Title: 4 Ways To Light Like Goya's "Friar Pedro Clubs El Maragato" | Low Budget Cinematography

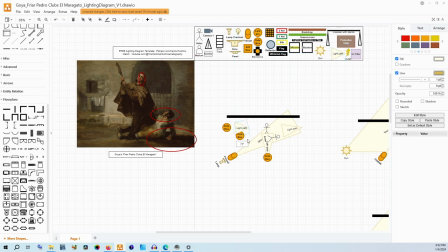But the important thing is that you get it to look relatively consistent and distinctly bright. These tones back here are going to need to be bright enough to feel like they are outside. That's why when we're talking about this, we really want to make sure that we are getting this light to look consistent.
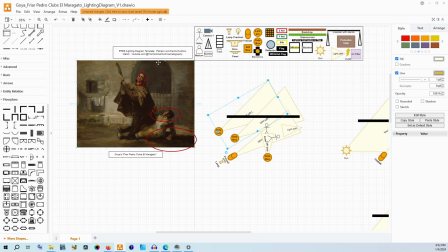Now at the same time, you could get more stylized. You could have this be limited and then really a lot brighter in the front. That could be a combination of a style choice and a budget choice. There's a million ways to do any of these things, but we're talking about where the sources are and how the sources are affecting the image.
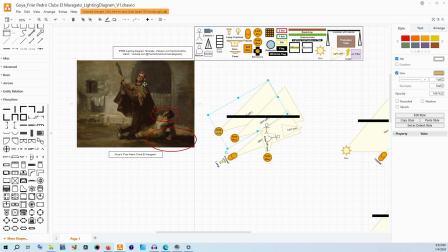Now, this Fresnel is going to be creating those little bit of harder shadows and that shadow along the ground. That's the goal. We don't want these octa boxes to be softening those shadows, so we might need a control spill depending. But now, like I said, we're going to come back to this one. This could still be a bounce.
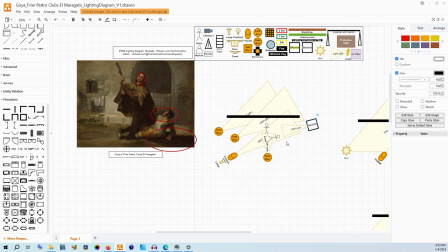It could be catching some of this ambient light and that Fresnel and pushing it back just like we did outside. But because we're not going to have as much power as like the sun, I would say that this would be a good opportunity to actually just have another sheet of
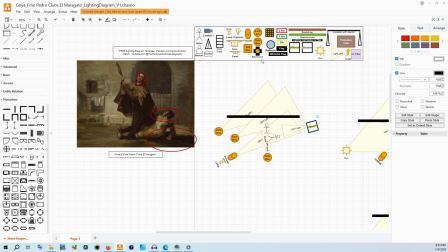diffusion on this side that's just providing a really nice soft light coming back across to really raise up those shadows. Because like I said, the artist has made this a little bit less shadowy here and here than it could have been.
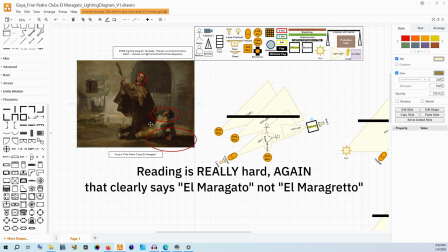We do see the shadow from El Maragreto being so dark, and we see the underside of his cloak being so dark, making sure that we understand how we can use artistic license to make the image that we want. That's what we're doing here. So this right here is going to come back and light them just a little bit.
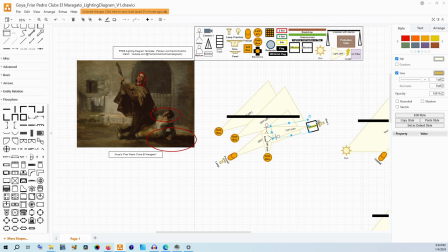Now, this is a more expensive setup. If you're on a stage, you're going to need to have a little bit more money for the equipment. I'd say renting it for this number of octaboxes probably is right now you're gonna not like me but I think that also you probably would
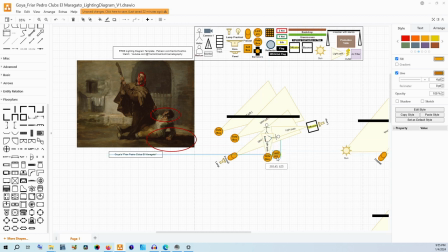end up needing to have some sort of lantern or space light as well that is just hung right above them to just add to the ambience and the non-directionality of the light that's kind of between them so like on the left side is directional on the right side is directional between them it's
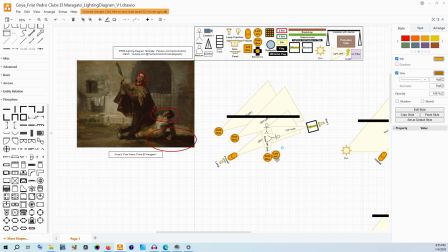a little bit less directional in particular so if you had a lantern that was kind of hung up somewhere around here that could just raise that exposure a little bit more. I think that that would be worth it for getting this type of look for your image. But at the same time, we are talking one, two, three, four, five,
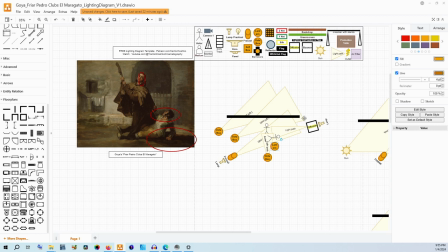six lamps, and then some sort of 4x4 diffusion, a lantern, three octaboxes, and a Fresnel. That definitely is for a higher budget. If you are on a theatrical stage, they might actually have Source 4 Likos that you can use to light the background.
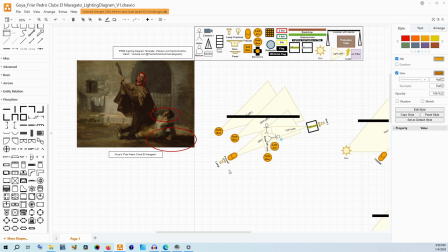That will save you this expense over here. You might then be able to use a spotlight to use your Fresnel. Depends exactly on what the stage has and even some sound stages that you can rent for like photography or small productions. Even some of those come with some level of equipment or relationships to rental houses.
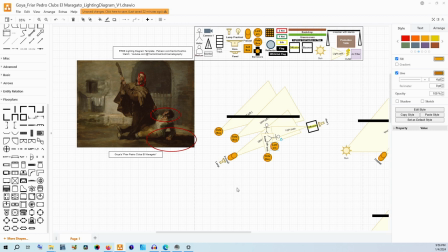So there are different ways to make this affordable. And the goal always is to capture your scene as best as you possibly can with the budget that you do have. That's always the push and pull of production. And that's something that the cinematographer needs to work with both the director
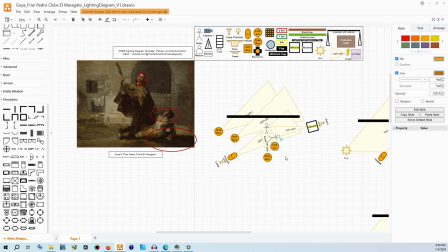and the producer on to make sure that everybody is happy with how we are creating these images and getting them captured effectively without breaking the budget nor underselling the story that we're trying to tell with the light itself.
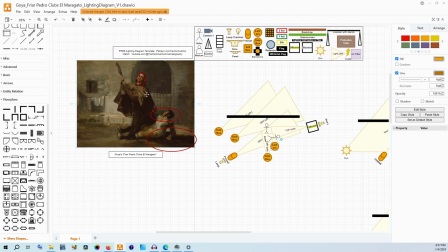Now, one thing about this is that the light between them is a little softer almost. It is a little bit less shadow. But that doesn't mean that we're not getting still a lot of sculpting on the face.
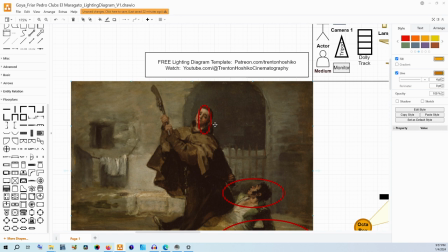That is why I have chosen to make sure that we are getting that with the Fresnel. You want that accentuated nose. You want that neck.
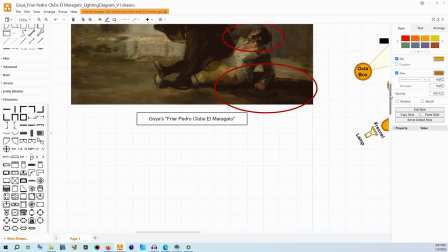And, you know, the sun is probably pretty decently high in the sky.
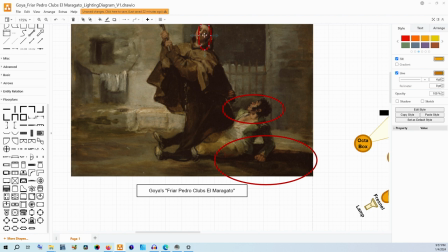It's probably coming down to a 45 degree angle because of how you can see his head. but that shadow right there that shadow is so dark that
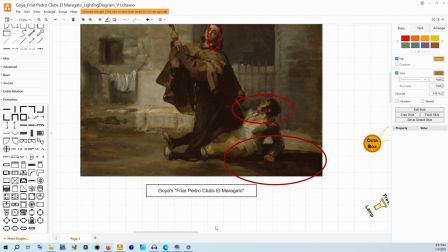we are definitely manipulating how the shadows work just a little bit which is why we have brought that lamp from the other side in there's no
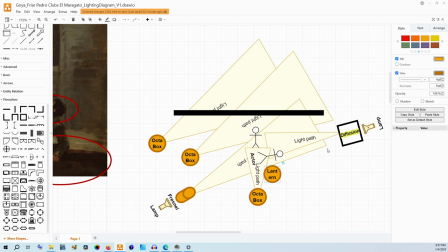actual source from the side but we want to raise that up so that we can see the detail while also retaining that sculpting from the front now now I'd
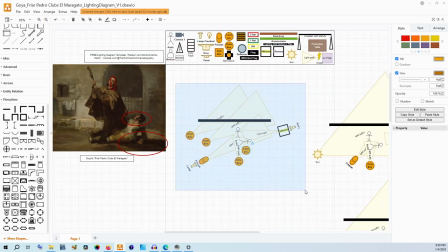say that this is one way to do it this is probably actually unfortunately the cheaper way to do this if you want to have even more control instead of the octabox here i'd say i would use
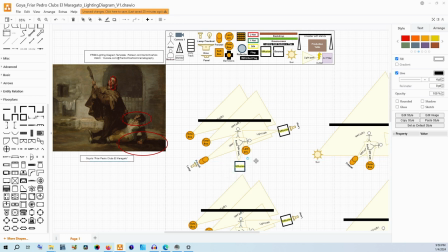a really large diffusion sheet that could flatten things out some so be careful but the goal is to wrap that idea of the fresnel light around the face without being too aggressive in brightening the image but being sure that there's
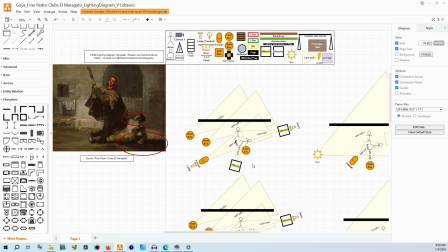almost like a gradient between the harsher light and the shadows on the other side that are being soft and never so slightly. So this could be a 6x6. Easy. This could be a 4x4. This could be a 6x6. There's multiple options there, and it really depends on how soft you want that light.
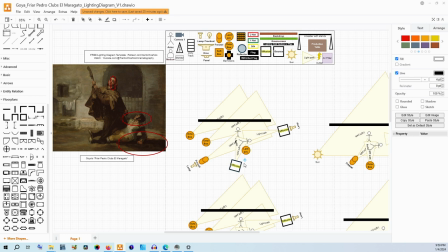I'd say that either of these could be 6x6s. It's somewhere in between in terms of the size. You get a big source for that soft light and that kind of subtle wraparound, but it's not so soft that it's just lifting the shadows. We don't want to interrupt the Fresnel's shaping of the face itself.
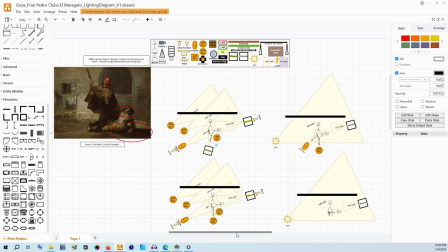So that wraps up this lighting diagram. These are four different ways to do it from varying budgets. This one down here will cost you like $35 to $75 depending on the kind of bounce you're using. This one right here will cost you a little bit more because you're using the Octabox, using the Fresnel and the lamps that come with it, but you're still using the Power of the Sun mostly.
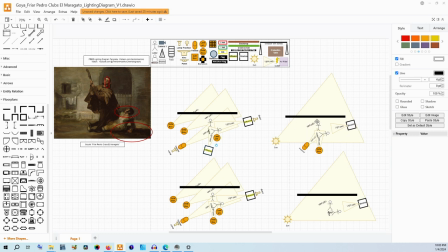A bounce, still $30 to $75. It's a little bit cheaper. Lots of people might have these tools already in their kit to be able to use. This one starts to get more expensive, but is indoors. And this one is the most expensive one and is indoors. I would say that you could even back here, if you wanted to,
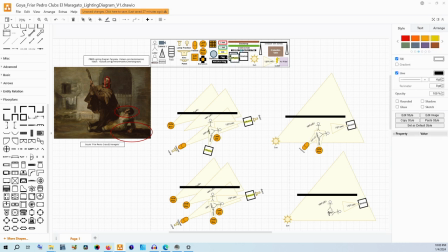you could use actual diffusion frames instead of those octoboxes, depending exactly on how soft you want that light back there to look because actually in the reference image despite the shadows being so hard here the background is pretty soft now
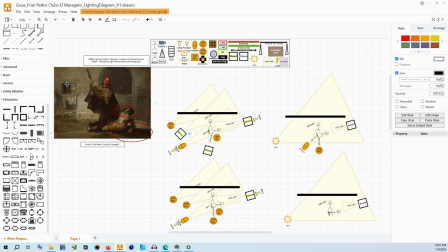that's partly through the actual brush strokes because it's a painting and you can control that kind of creaminess of the the bokeh and the depth of field with your lens but also you can keep that light a little bit softer in the back there and have that harder light up front and that
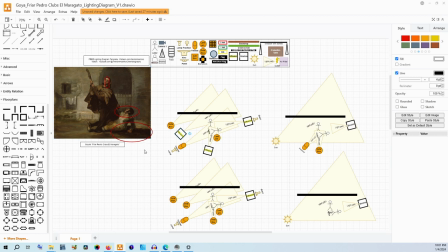will also create some separation to your image. But these are four different ways to light this painting.
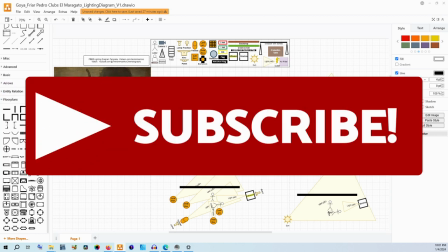Thank you so much for watching today.
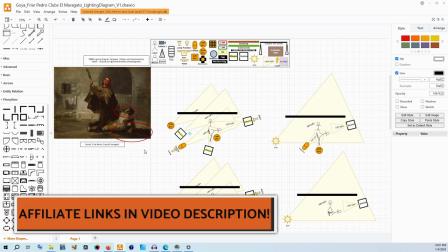If you are curious about any of the tools I've talked about in this video, you can find affiliate links to them in the video description down below. If you want to subscribe on Patreon or tip on Ko-fi, I have links to those down below as well.
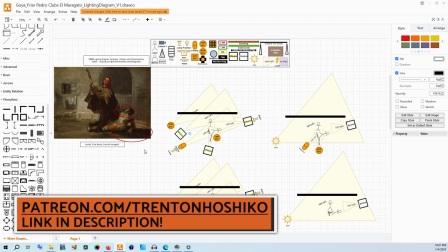This year I'm going to be doing a lot more Leiden diagrams. So my Patreon actually has a support tier just for lighting diagrams in particular.
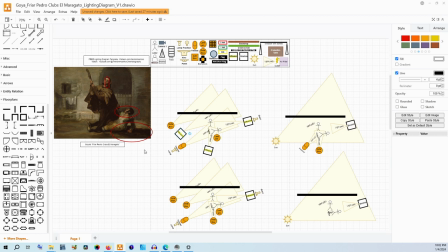If you want to support my videos overall, tiers on Patreon do start at only $2. And while you're on Patreon, if you want to get my template that is free so that you can start making your own lighting diagrams, the link is down in the video's description.
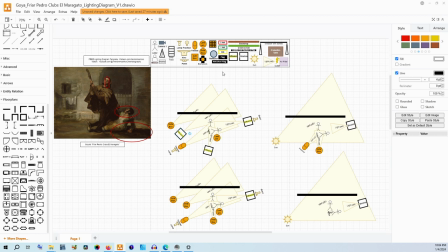It's completely free. Drawio is completely free. It's an awesome open source diagram software, and I find it super useful, especially when planning the logistics of shoots. Thank you again for watching, and I hope that you have an absolutely wonderful day.